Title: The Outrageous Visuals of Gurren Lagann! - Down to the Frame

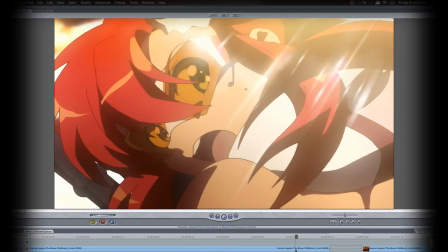260s
Now, to be fair, I really do enjoy fan service, and I think Gurren Lagann does it very well.
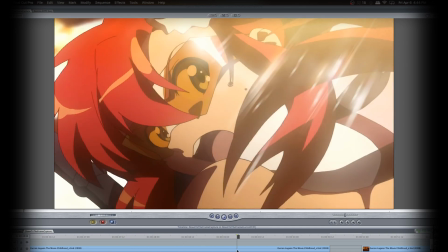266s
One of the things that I hope to accomplish here is to illustrate, despite the voyeurism,
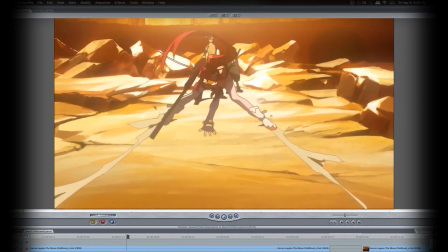270s
despite the male gaze obviously placed upon Yoko as a character, it's done to make her a more endearing person.
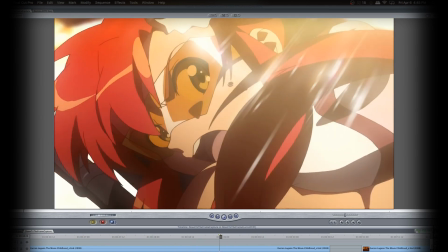277s
And that, like it or not, she's more than just a sex object,
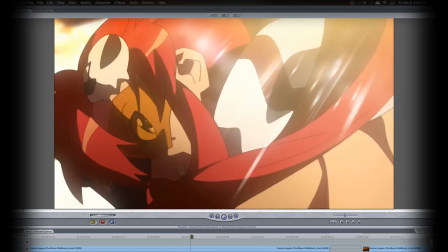281s
and even those elements of her that are sexy as hell, and shown to be that way, are part of her character.
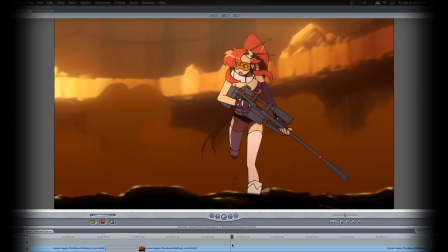287s
Shows this shot again because it's got the treadmill effect. It's very interesting how they're kind of getting away with it here by putting a foreground blurred out.
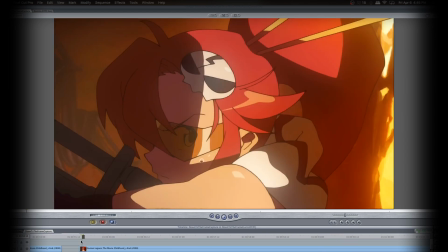298s
But yes, the male gaze is present within this story, but it's actually used thematically, I would argue, especially with Simon and Kamina and their idea of, manlyhood and whatnot that they're always talking about. and one of that is their relationship to women.
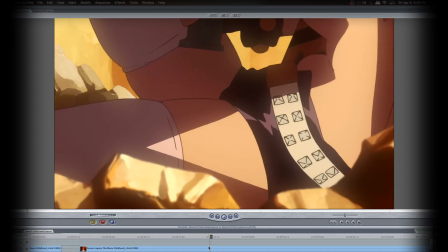316s
So you can see here, the way the camera pans and moves around, it has a bit of a delay, almost like it has motivation, intention.
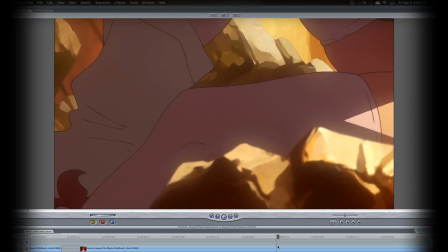324s
So clearly, this is someone's viewpoint as it goes up and down her body.
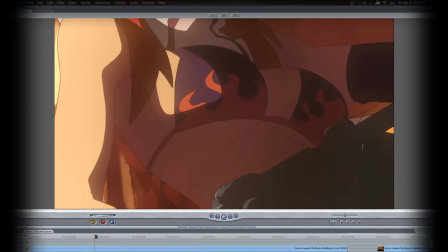331s
And of course, this is when Kamina himself is scoping her out. Things get crazy.
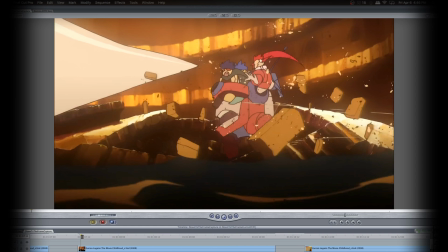336s
The amount of texture in this shot is just unbelievable.
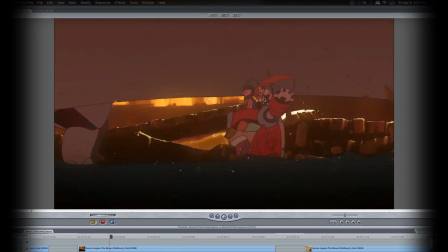342s
And they're not worried about making the characters look a little weird. Like right here, Yoko's eyes are literally just like a V-shape thing. It's very distorted, and Kamina has like no face for this shot.
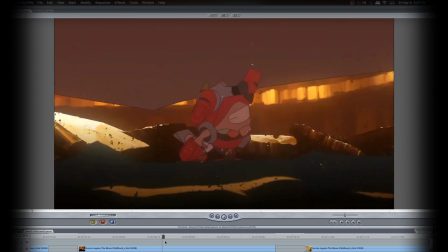354s
But the quality of the movement more than makes up for it.
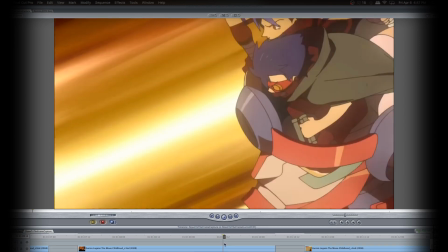359s
And I love how it just transitions straight into the next shot, which is more detailed.
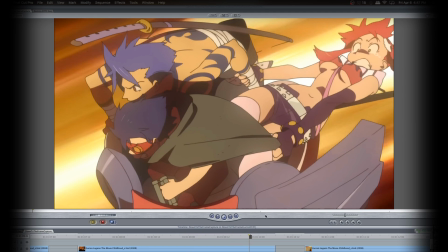364s
Anime is kind of infamous for these types of shots. This is a bit more traditional, and Gurren Lagann is doing more of an homage to it than anything, I would say.
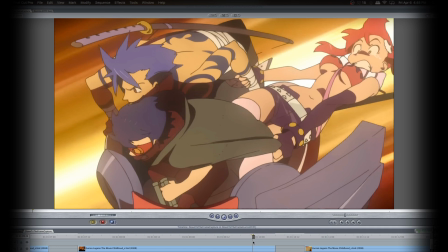372s
But these plain colored backgrounds where lines are just flying past the screen to show a sense of velocity and momentum,
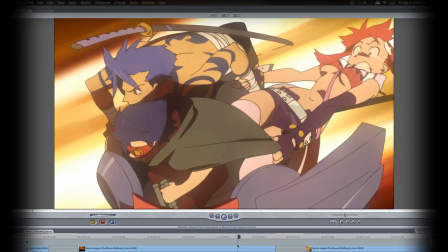381s
even though you're being taken out of the scenario.
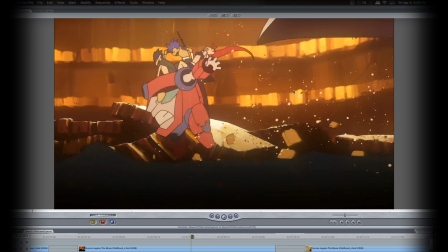385s
Obviously, you're not looking at the background anymore, but some sort of smeared representation of the background in distorted space.
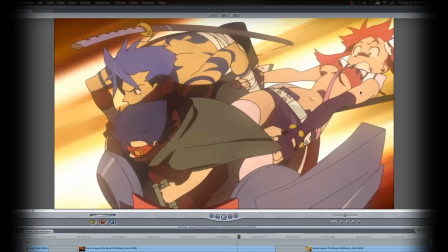392s
They're going so fast that everything's just blurred, and we're staring right at them instead. Now, again, anime is technically running at 12 frames per second.
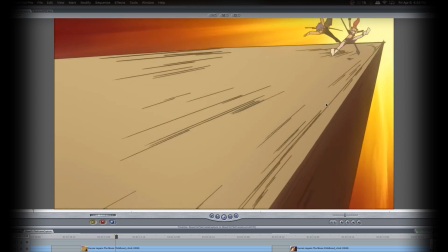403s
Each pose is lasting at least 2 frames on screen.
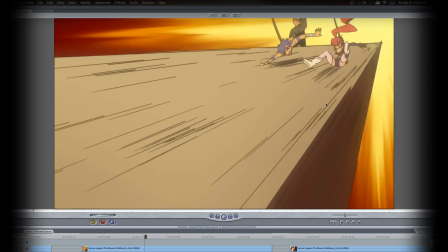408s
Now, they're doing a lot of stuff to create extra motion despite that.
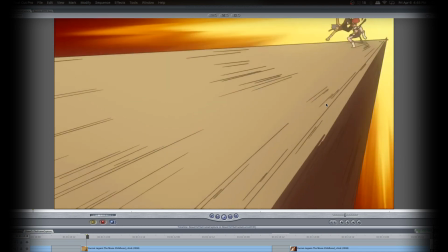412s
For one, I already mentioned the camera shake, the images being panned about in a very reckless way. But then they also use these movement lines to suggest the direction.
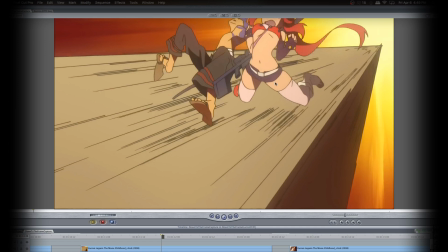424s
Because if you think of it, from this pose, which is a very nice pose, to this pose, it's quite an exaggerated change.
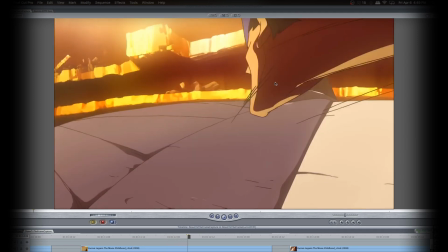432s
It looks very choppy. And they use that to their effect to create some engaging movement.
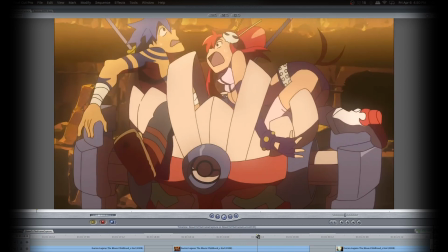438s
Now, I chose this shot because it's funny as they get encompassed into the machine. The head, the face.
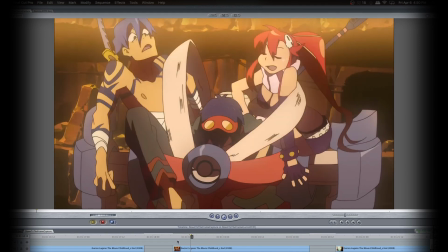445s
These bands come out and grab them. Ugh.
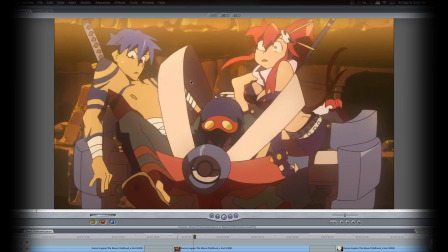449s
And in this case, their goofy, silly expressions aren't a sign of, like, poor in-betweens, but more so this stuff is done very intentionally.
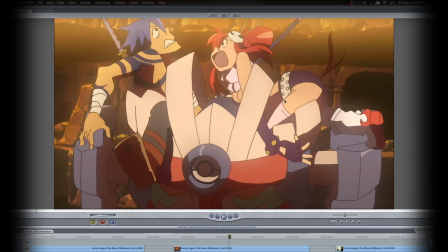465s
They get yanked in a little bit more.
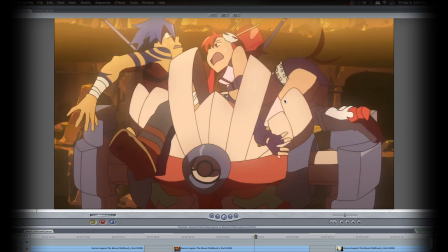471s
And here, there's a bit of a resistance. This is resistance right here, this little shaking. It's like, oh god!
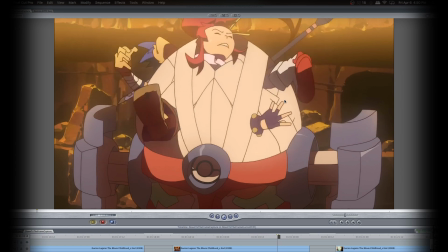477s
Plunk! And all of a sudden it snaps. Thunk!
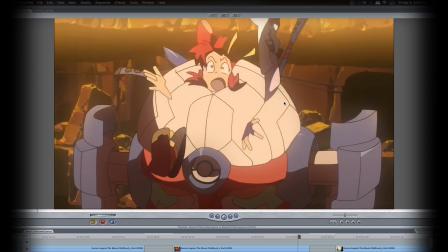482s
They're in there, and then just get sucked up.
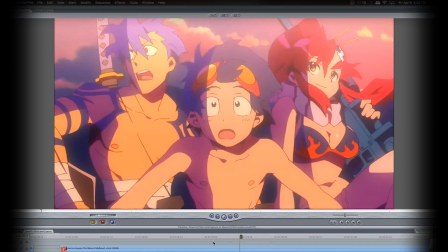487s
Now this shot's dizzying, but I like their use of lighting here and their consideration for, where their light source is.
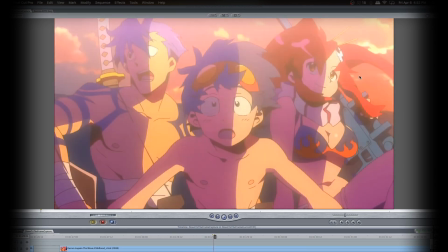495s
Because we've got this lens flare that permeates when the sun goes behind the camera and we're staring at it.
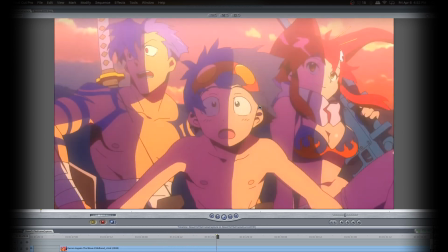502s
It becomes very difficult to see them, but as they go around, then all of a sudden the sun is behind us and we can see them in light.
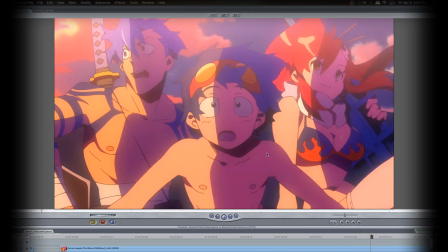511s
And it's just a very well done, very smart shot.
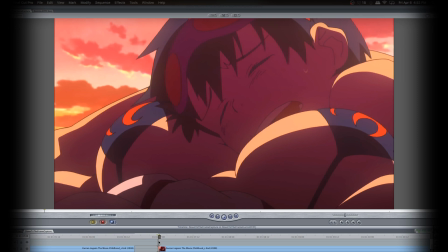514s
Now, my defending of Yoko's character, again, Simone goes face planting into her boobs, and you would think like, oh god,
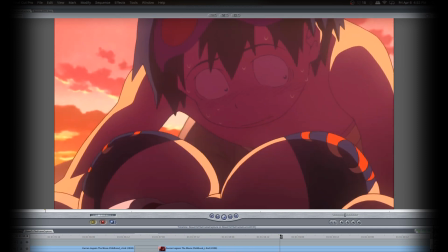520s
swish swish, that's a, just nothing but a fan service-y moment. And even if that's all it were, it still says something about her as a character.
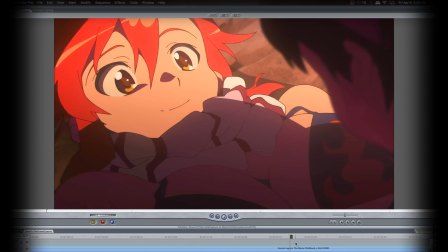531s
In this case, she looks at him. She's not upset by this. She understands that these boobs can actually have a use.
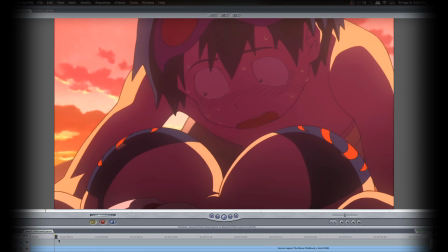540s
In this case, they kind of sheltered his fall. She's glad he's safe.
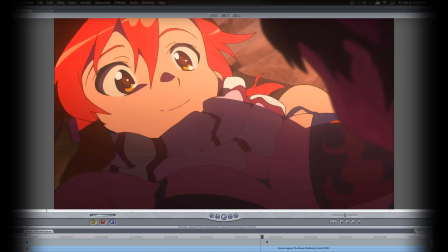544s
This shows off a very maternal quality to Yoko that is one of the reasons I think she's such an awesome character.
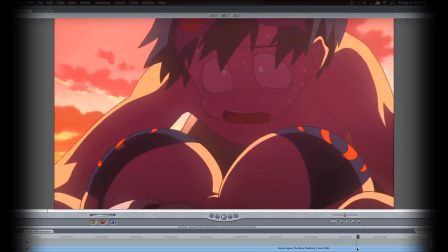551s
And then she notices something in the background. Simone doesn't get it, but she pulls him aside.
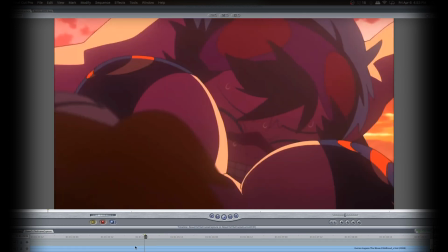557s
She actually pulls him further into her boobs, her bosom, for his own protection.
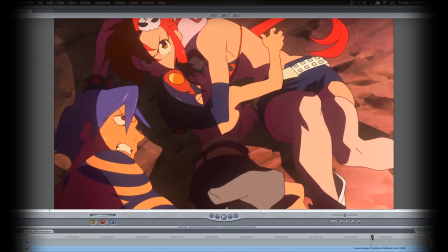563s
It's a natural instinct that she has, and she's not ashamed of it.
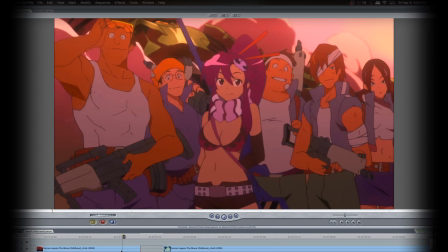568s
That said, there's plenty of shiggle shots, and I'll be sure to show them off for y'all.
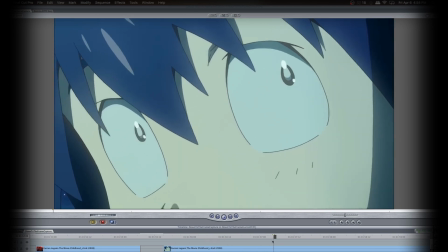575s
Here's another one of those shots that do, in fact, address the male gaze of Simone.
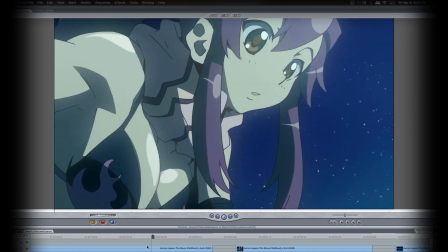579s
The reason Yoko is such a fascinating character within these earlier parts of the story is because of Simone's childlike perspective.
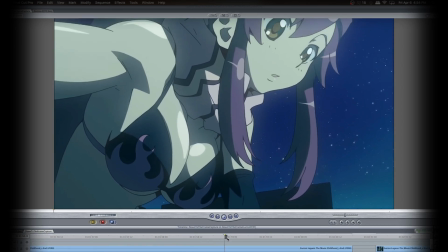589s
She is so much a beautiful, sexy, mature woman to him, and it's almost more than he can handle.
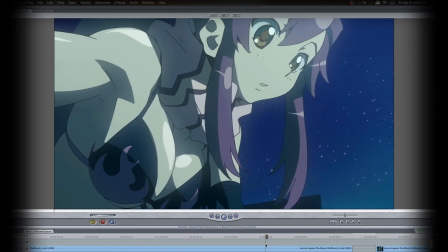597s
So it's just like, boom, this is a monumental person. He's overwhelmed by her femininity, her female presence.
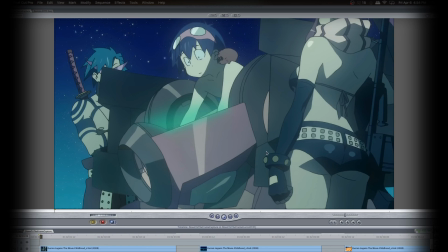606s
Now, that said, they still do this every now and then. I guess take it or leave it, whether you like it or not. But this, what I would term shot, reverse butt shot. Typically when characters are having a conversation or you're framing people within a shot,
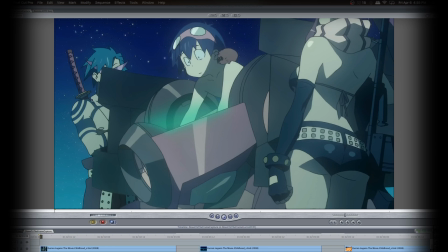622s
you would have someone's over-the-shoulder angle looking at the other person. So Yoko, if you were to, like, lower her, you would see her head staring at Kamina. It would be a more of a straight-on angle. This is a more, distorted one.
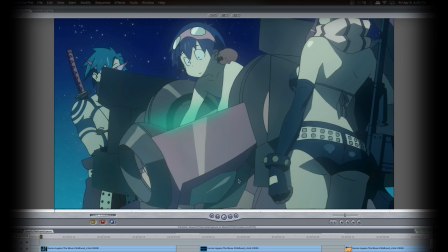636s
And, of course, it's because they put Yoko's butt in the foreground. Like, clearly this is a shot to show off her butt.
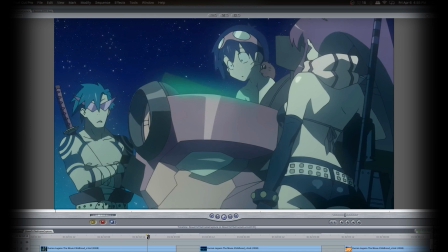645s
Although here is more like what the shot would look like. Of course, they're going to start it off here.
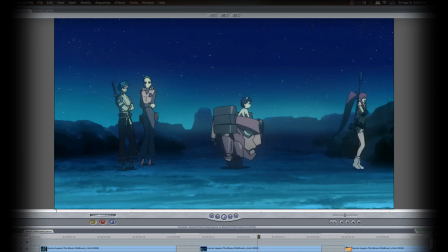651s
This little animation's funny because Yoko's voice actress was in the special features of the DVD, and they had her come in and literally animate Yoko for this one section. All these little tiny animations add up to create the shows that we love.
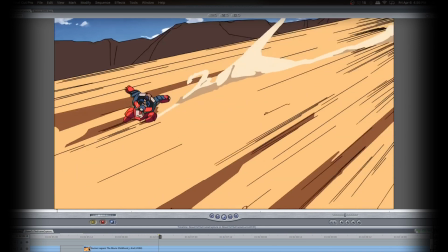666s
Again, lots of motion, lots of effects to create dynamic motion. All the lines are very impacting.
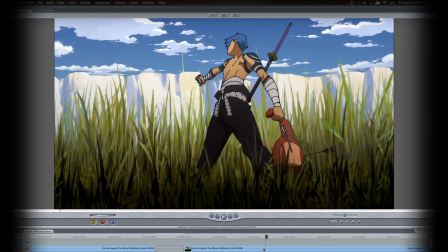677s
This is a more traditional shot that anime uses, and here it's used stylistically, of course,
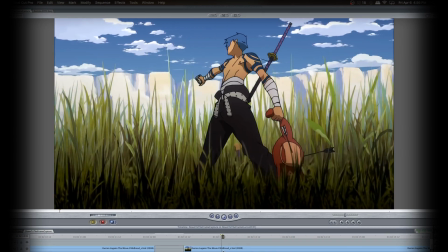682s
but I've seen it in openings and other things to create the sense that somehow the camera is spinning around someone,
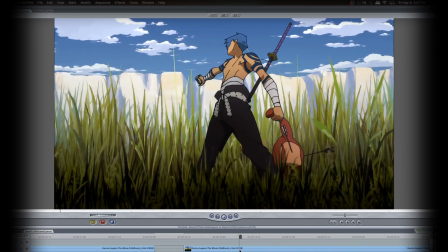687s
but it doesn't make much sense because Kamina here isn't moving at all. So how is the camera creating this type of shot without rotating around him at all?
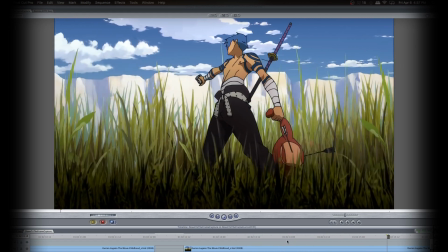698s
It looks effective, and it's more of a stylistic thing than it is a realistic thing.
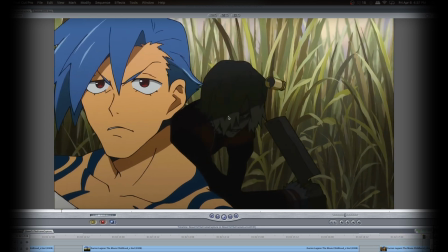704s
Like how right as the bullet flies out, he takes his moment to jump in the back, and the shadows to attack.
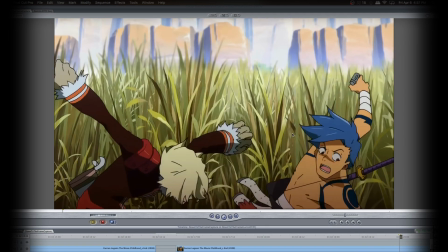715s
That's a pretty damn good swipe.
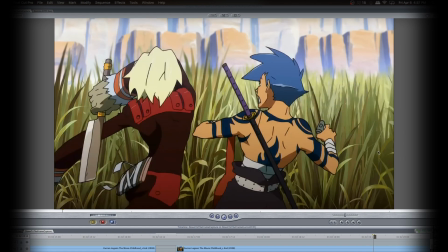720s
But notice, he's from here, he's in his wind-up position, and in a single frame, goes to his follow-through already.
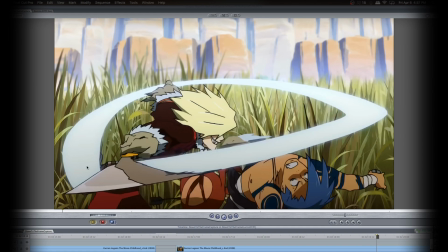728s
If we didn't have this blade smear of sorts, we wouldn't have as much of a sense of just how much he had swiped.
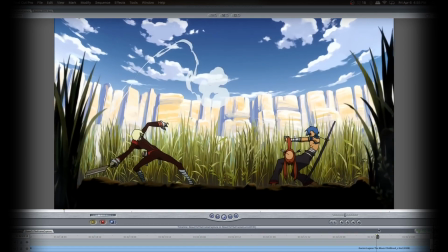740s
After all this intense movement, it finally settles down on a still. Gurren Lagann does that a lot.
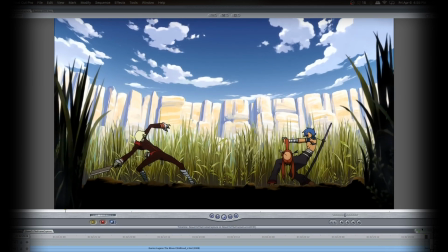745s
It'll settle down on a still to show you to give you a breather almost from the impact of what was just happening.
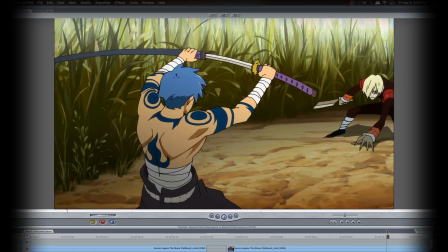751s
Another sense of extreme exaggeration. The ridiculous curvature of Kamina's blade as well as how long it is.